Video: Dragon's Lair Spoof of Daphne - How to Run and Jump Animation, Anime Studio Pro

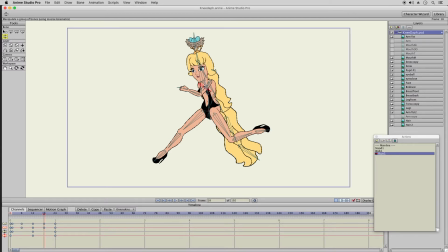And this, that's weird. This arm has to go back. Like that.
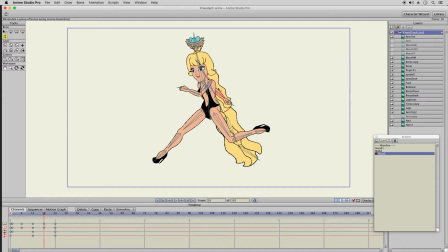Oh, okay, I got that right. So then her head could move a little bit. Her hair will bounce back like that.
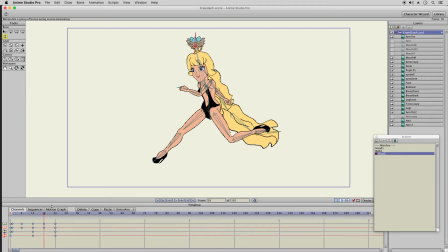And this thing could be like that. So now all the fine tuning starts. And the first thing I'll do to fine tune it is, this is where I move her up because she's going into the air. And then here I'll move her up going into the air again.
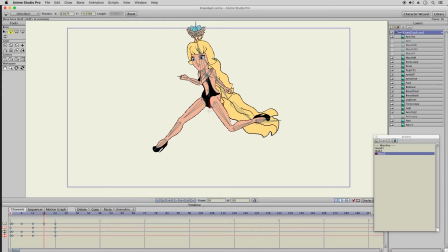You could really exaggerate it a little bit. So those keyframes here bring her back down to the earth, and then this one brings her into the air. Wow, that's really messed up. That one leg is all weird with the animation.
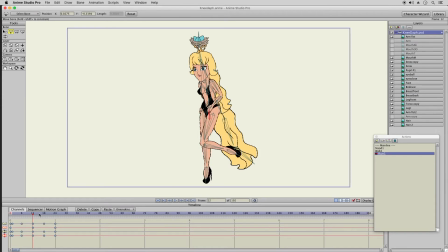See, it shouldn't. Oh, I know why. Because this should be like that, right? No, that's the wrong item. I have to click on that, and then her leg would be going down like that.
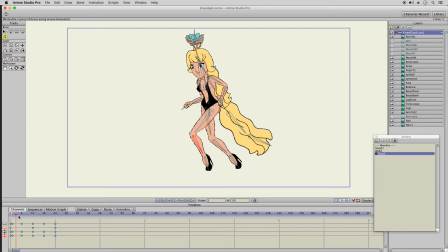So in this pose here, that would be up there. This back leg is going to be like this, bent. Then this back leg is still bent over here, and that leg is straight because it's hitting the ground.
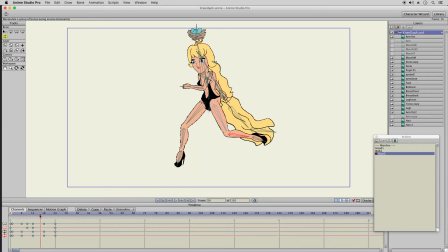Hits the ground. That leg should be bouncing forward. Not quite yet though. Let's see, this leg's kicking back. Now this leg, let's see.
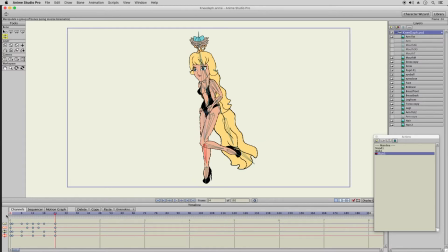That looks better. I just have to test it now. So that leg, let me just look at the front leg. And then it's going to kick back like that. Good.
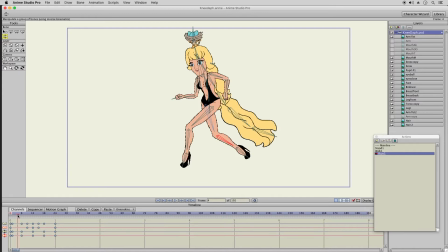And moves forward. Alright, the front leg is good. Back leg, let me look. Good. Alright, I think that's pretty good.
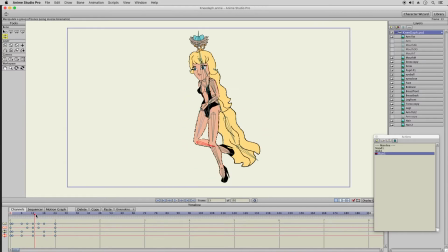right there is where it hits the ground,
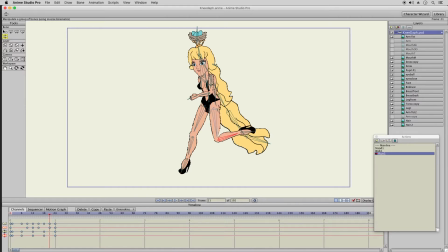so this will bounce up a little for our back leg. But now I'll do the further fine tuning. So the first thing I'll do is this up here, the nest.
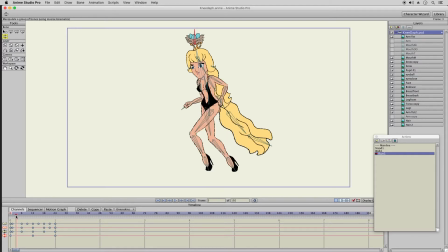So it's going up in the air now, so that's pushing the nest, and because it's going forward, the wind's blowing it back and the force pushing up's kicking it sideways.
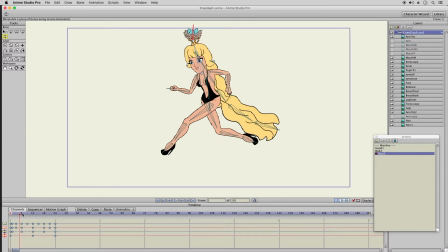So right here it should still be sideways because it's just reached the top. Now is where it should be going this way,
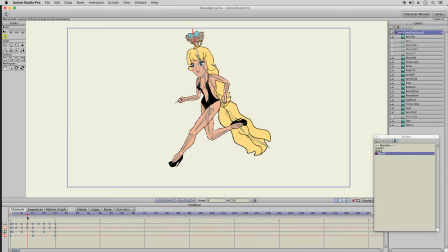because it reached the top and the pressure's off. So now it should be falling downward like that, and then once it hits the ground here, it'll bounce back instantly.